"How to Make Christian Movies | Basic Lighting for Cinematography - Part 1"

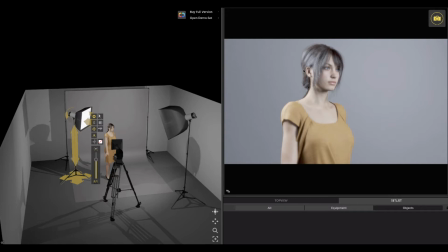[8:22]
You're not selling the ear, unless there's a scene that something happened to her ear and you want to show that, but not in this case. So you definitely want the brightest thing on the
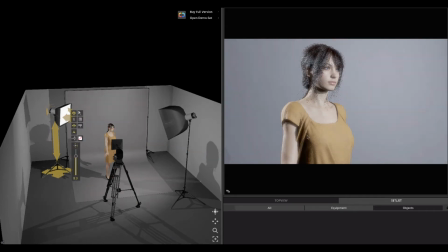[8:36]
actor should really be the front light, the key light. Okay, notice that the key light right now is kind of in front of her, which is nice. Then you have a little dark area over here and some little dark area over here. That's fine. And then you have your backlight. See the edge right here? I'm going to turn it off again so you can see.
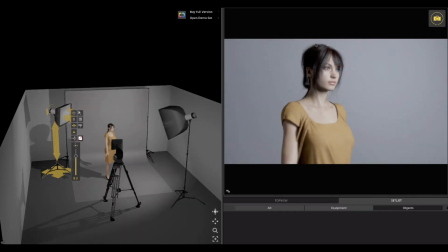[8:55]
See how dark it would be if you don't. This is not an interesting shot at all, unless it's a night scene. And but even in a night scene, you want to have a little bit of light in the back.
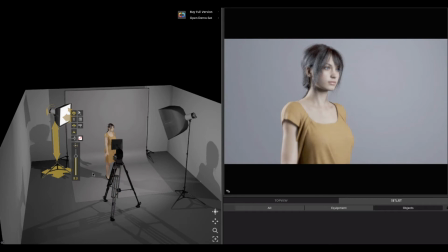[9:11]
And let me show you that again. And we can actually see.
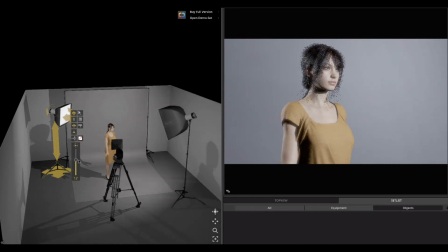[9:17]
You can actually turn it off here, or I could bring it up. And in a monitor, you look at a monitor and you say, okay, wait, that's too much. See, that's too much light. And now you could bring it down to where you want it, and right there would be cool.
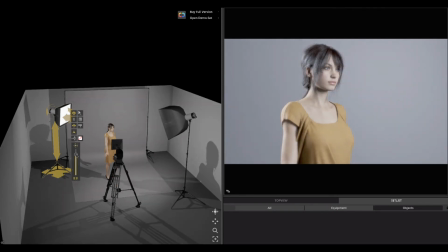[9:32]
And that's nice. Maybe it's a little too hot still. When I say too hot, I mean too bright. And so there you have it. So this is a perfect angle, perfect shot.
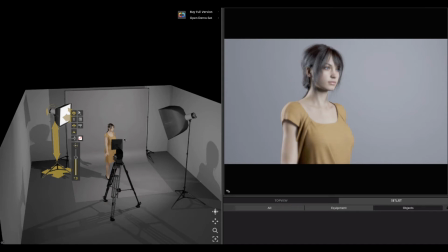[9:46]
We're helping the model with lighting to make her look good. So let's now turn her. But what if she was looking this way? Okay, Right here, most people say, oh, she looks great and everything,
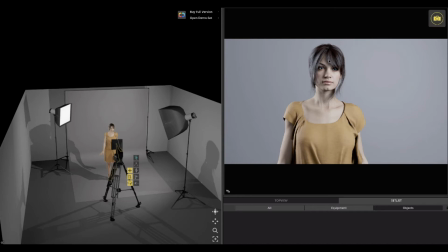[10:06]
but in cinematography, you really would like to get a little bit of this off. You don't want to have dark eyes like this, because remember, when you talk to somebody, okay, face to face,
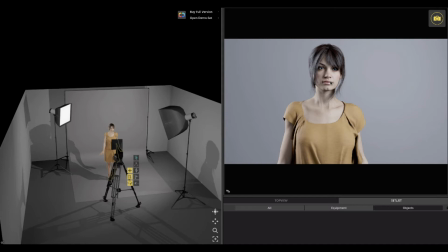[10:21]
everybody, what they do is look at their eyes. The eyes is the most important part of the person when you're talking to them, right? In fact, when people look to the side and you're talking to them, you think, oh, this person is not interested. But if the person is looking towards you, you pay more attention.
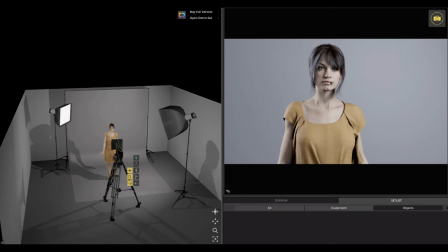[10:39]
Okay, you look at them, they look at you, and that's perfect. Now, if the eyes are dark, it takes away um, from her acting, from her looks. Maybe she does something with the eye, and if it's too dark, okay, let me go a little more further down.
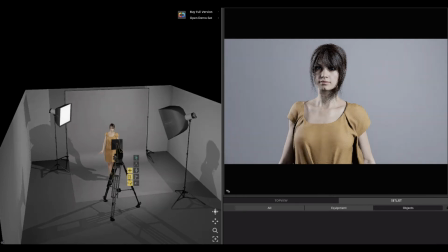[10:59]
If it goes too more, see what happens? See, the lighting is not correct. Let's say we're now shooting it from this angle. Let me go back the other way. Now we're talking only lighting here, okay?
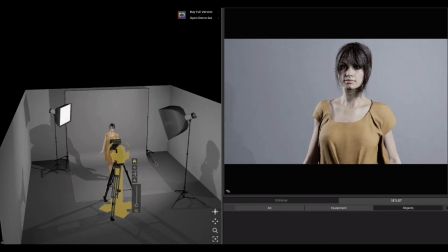[11:12]
So now let's say, okay, Norton, so we got this great shot and, nice headroom. We have the space. It's perfect. Well, framing is perfect, but her lighting is not perfect.
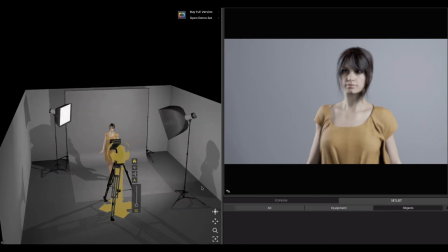[11:28]
So this is a lighting that really would not pass inspection to a professional DP.
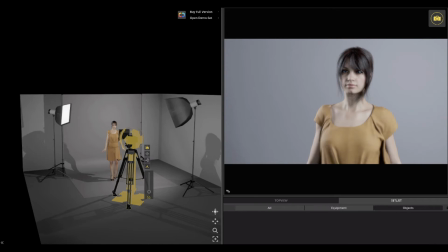[11:36]
Because again, a DP is trained to know that the eyes are important and you need to see them. You need to see them because acting really happens a lot in the eyes.
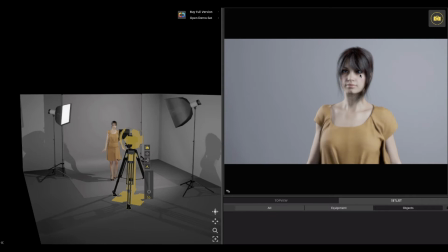[11:50]
Is what an actor does with their eyes that really attracts attention or demands attention. So in this case, she may be rolling her eyes. I mean, you may not see it as well. So what do we do in that case? Well, the same thing we did over here. Instead, we just move this light.
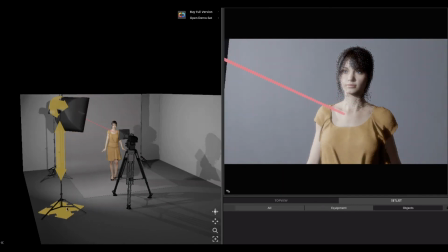[12:08]
This light needs to come on the other side, if you can see. See, now we're putting on this side.
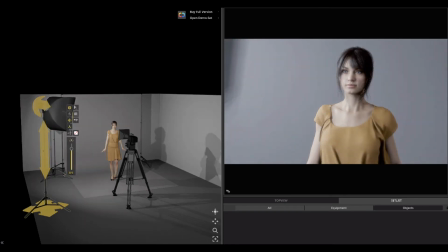[12:15]
I'm going to put it right here for now. Let me show you something. And then we go to the backlight right here, and we move the backlight on this side.
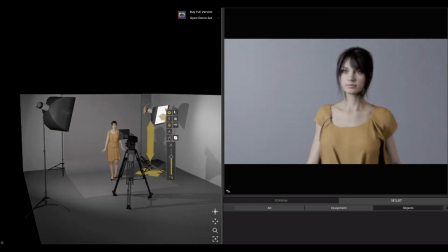[12:23]
All right, now let me turn this. Let's see.